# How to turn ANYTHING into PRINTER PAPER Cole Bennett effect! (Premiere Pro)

All right, so now we're gonna want to open our scans in Premiere Pro.
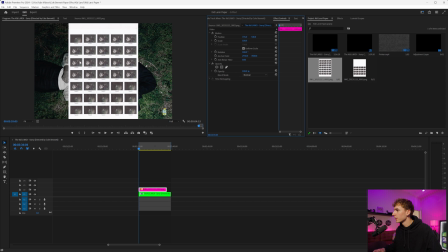[4:12]
And it looks like I scanned them in upside down, so I'm just gonna rotate it 180 degrees and locate the thing that says frame 00,
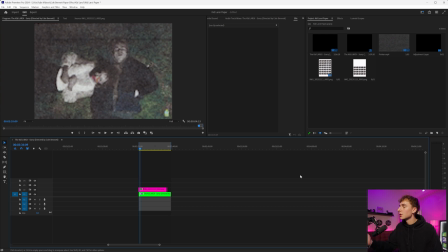[4:19]
and then just scale that up as much as possible. Now, when we scale it up, you'll see the paper texture on the image, but also the image quality is a little low, and that's because we printed really small. If you want the quality of the print to be higher, just print larger images. So just to show you guys, I printed out a frame just larger.
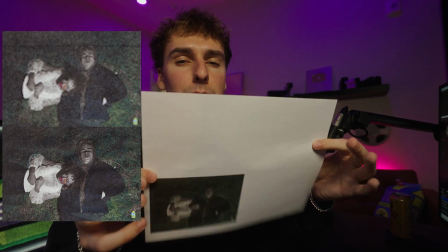[4:34]
This one allows for 4 different frames per piece of paper. So I think we had like 54, so that'd be around 14 pieces of paper.
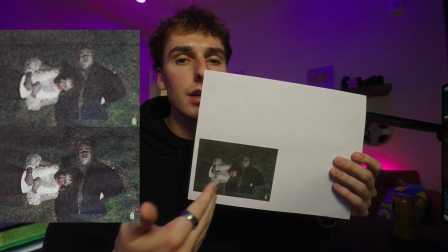[4:40]
And keep in mind, when you print bigger, obviously it's gonna use more paper and more ink. It kinda can get expensive, but it definitely looks like higher quality when you do it this way. That's one thing that's a little annoying about the practical version that you don't really have to deal with in the digital version, because I do go ahead and take the time and print out the high quality assets. That way, when you drag them on, it looks high quality in your actual footage, but it's all done digitally. You don't have to print out anything, but I'll show you that in a little bit. Now the process is to go and line up the frames. And since we printed at 12 frames per second, I'm gonna go forward 1, 2 frames,
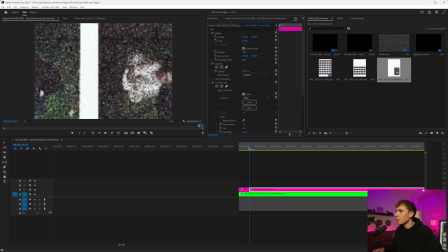[5:10]
cut, and then move our image over so it lines up properly.
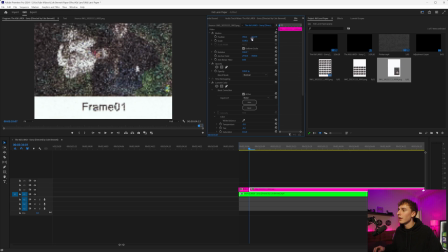[5:16]
One thing that's nice about the contact sheet is you can go down and kind of see what frame number you're at. That way you don't skip any.
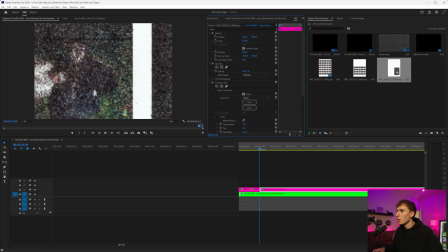[5:21]
And now we go 1, 2, cut, and then move over. And then do that process for all your frames. We got 54, so I'm gonna set you up on a time lapse, and I'll see you when it's done. Okay, let's see this. Whew. If I were to do this effect in an actual music video, I probably wouldn't print on the contact form. I would probably bare minimum do the 4 frames per 1 piece of paper just to get the best quality. But the concept of the effect is the exact same. Print it out, scan it over, then move each frame by frame and scale it properly. Okay, that process took 55 minutes. Let's go ahead and do the digital version and see how long that takes. Okay, so the process for digital is definitely a little quicker, and I wanna show you my workflow on how I'm able to get creative with it and get different looks from the same overlay. In the description, I'll have a sample of the Ultimate Texture Bundle V3 with this printer overlay. Just note, in the full version of the Ultimate Texture Bundle V3, there's gonna be templates done for you, that way you can just drag and drop your footage in. Animated video overlays, PNGs, and PSDs, so Photoshop files of collages. There's gonna be so much in this pack. So if you're watching this before the 17th and you wanna pre-order it, you can buy the Ultimate Texture Bundle V3 and get 2 editing packs from my site 100% for free. And pre-orders open until the 24th. And then after that, if you're watching it, the Ultimate Texture Bundle V3 is out. Just go ahead and get it. It's super fire. I'm still just adding a bunch to it, but it's really coming together and it's by far way better than V1 and V2.
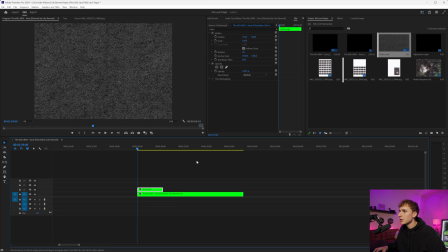[6:45]
Super excited for you guys to try it. So dragging on that printer overlay and just scaling it to frame size. And then since this music video is a weird aspect ratio, just scaling it like this, let's go ahead and for right now,
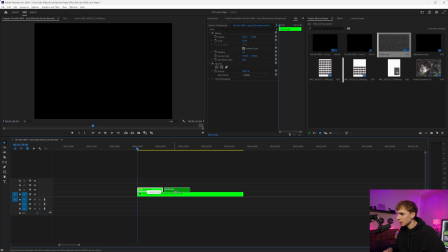[6:55]
turn it to screen, and then go ahead and just copy and paste it throughout our clip.
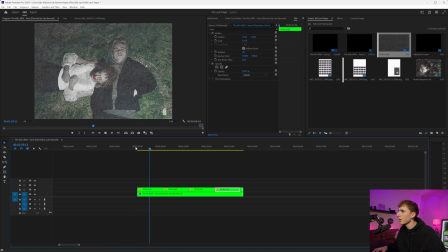[7:00]
That way it plays the whole entire time. And then let's just go ahead and play that. We already have kind of a printer-esque effect. I think it looks pretty clean, but let's go ahead and sauce it up and make it a lot more custom and feel a little bit more realistic. So the number one effect that's gonna help out a lot is posterize time. And if you drag that onto your actual video clip, you can change the frame rate. So in the practical version, we did 12 frames per second, but in the free download that I gave you, that overlay is actually in 8 frames per second. So it will look the best if you change the posterize time to 8 frames per second, but you can really do it with any frame rate and it's still gonna look good. In the full version of the pack, I'm gonna have a bunch of different frame rates of overlays and then also templates. That way you can just drag it on and change the frame rate depending on what you want.
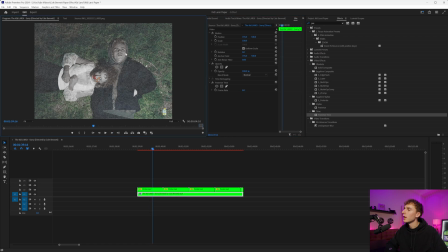[7:37]
So let's go ahead and change this to 8. Now you can see when we go 1, 2, 3, the image and the paper texture change at the same time. So now when we play that, you can see we have a little bit more of a paper-esque effect. Some other things that I noticed in the music video is they added some noise, or there was just some noise there.
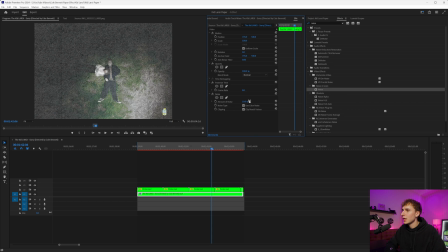[7:53]
I think that helps sell the effect. So if we drag that onto our video clip and just change the noise up to whatever you want, maybe 10, 15, 20, something like that will look good.
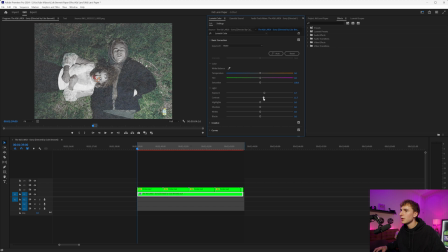[8:01]
And then maybe just playing around with the actual lumetri color for the image to kind of make it feel like it's printed on paper. A lot of times, like, overexposing it a little bit helps to sell like that printer-esque effect, bringing up the highlights, the contrast, and just tweaking the colors. This is where you can really get creative.